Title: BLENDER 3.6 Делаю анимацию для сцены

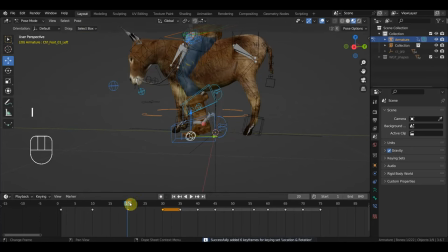[29:17]
А ну-ка, о, присутствуют. Вот, а потом становится мягкая нога уже потом. Ну, промежуточные кадры, видите, всегда должны быть. Не так, что он поднял их, сразу на следующем кадре опустил. У него должен еще быть момент, где он переходный, вот эта анимация.
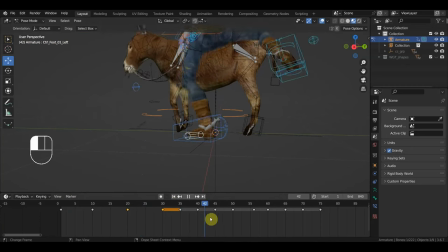[29:37]
Так, что у него там? Ну, в принципе, что? Ну, так и ничего. Так, и ничего, еще вот осу немножко анимации поделать.
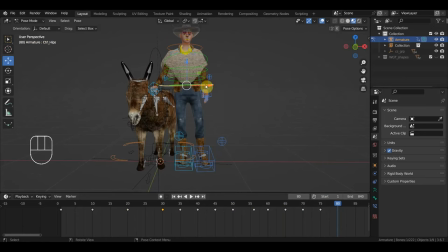[30:01]
Так, и значит, раз 75-й, на 80-м кадре он еще немножко тогда в бок отходит, что-то должен сделать. Не так, что он слез и замер прям. Шиздец. Так, а ну-ка, G.
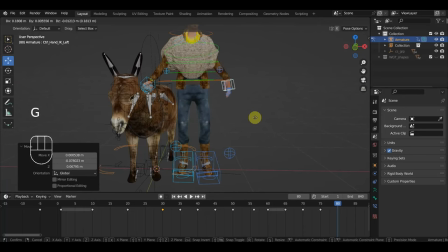Так, ключица опускается, значит, здесь вытягивается рука, и он держит эту поводью. На поводье он тоже должен совершить движение какое-то.
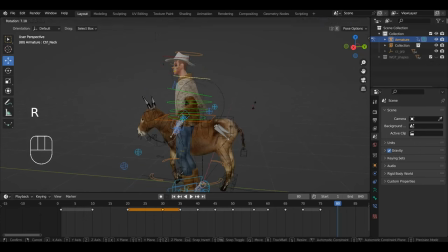[30:33]
Ну и вот у него фейс лица тоже должен, не знаю, посмотреть куда-нибудь, что ли. А, и прописка, и тут, значит, ну здесь можно уже взять 90-й кадр, и, значит,
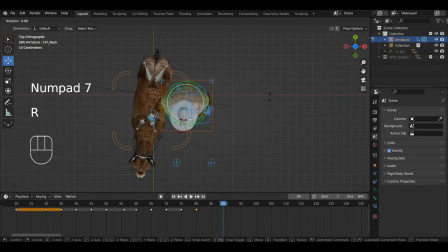[30:55]
семерка на нампаде, бошку ему вернуть назад. Позвоночник немножко, значит, прогнуть. G, руку прям расслабить, опустить. Ну и что еще можно сделать? Ну, кослу немножко его наклонить, а голову чуть-чуть вот так вот выровнять.
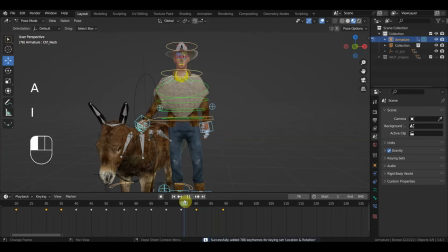[31:22]
А, и прописка. Ну вот уже какие-то события.
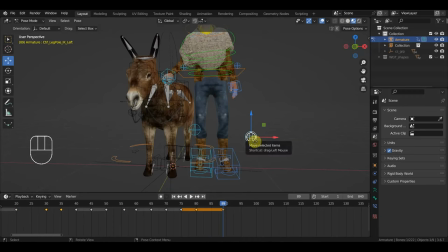[31:27]
Ну вот и что мне не нравится, что колени должны тоже события какие-то создавать. Значит, это колено сюда. А, и вот уже и ноги движутся, видите, незаметно, конечно. Ну, есть уже какие-то движения.
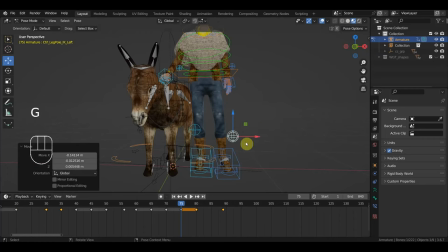[31:47]
Человек не статичен, он динамичен. Постоянно, даже если он просто стоит, у него постоянно что-то ходуном ходит, где-то рука дергается, но нет такого, чтобы он постоянно стоял и ничего с ним не происходило.
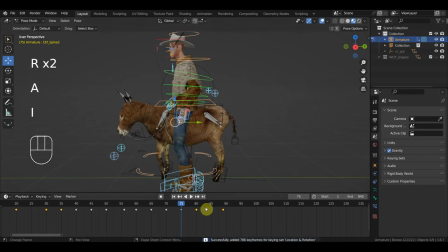Так. Вот больше движений, уже где-то на больших движениях можно какой-то косяк, значит, скрыть.
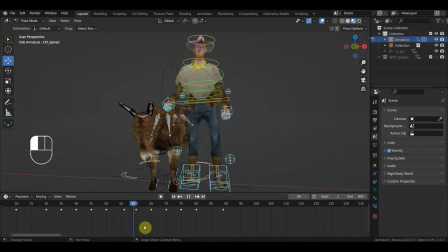[32:19]
Потому что на таком количестве, значит, по кадровке, в принципе, если взять правильный ракурс, вот, допустим, если вот с этого края снимать, то переступ этот будет не, ну как, не виден точно, да?
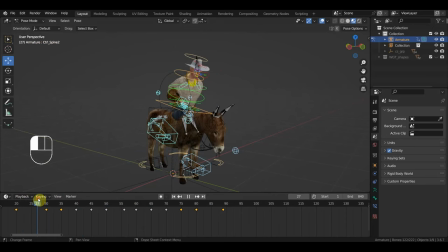[32:34]
И уже какой-то косяк можно исправить, ну как, скрыть. Если вы делаете, значит, ракурс вот сзади, да, будет, как он слазит со сла, то здесь получше нужно сделать, конечно.
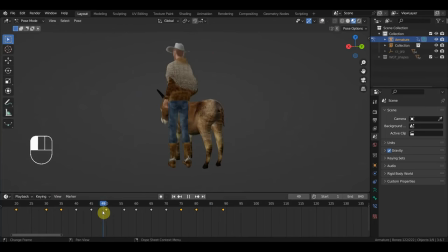[32:50]
И вот когда он раз там со сла вот ногу ставит, да, вот так, то можно камерой подойти, допустим, к нему вот отсюда. Или вот, вот таким взять крупным планом, допустим, и скрыть ноги.
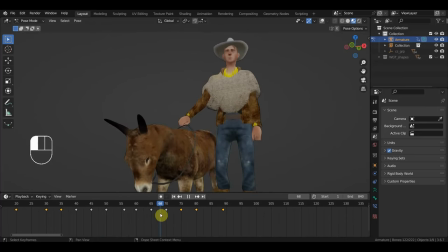[33:04]
И тогда раз, что он там сделал, в принципе, столь, ну, тоже настолько не важно будет, да? Так, теперь надо руку прописать.
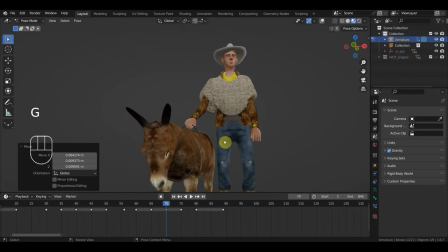[33:21]
Так, рука у нас идет сюда. Прописка и...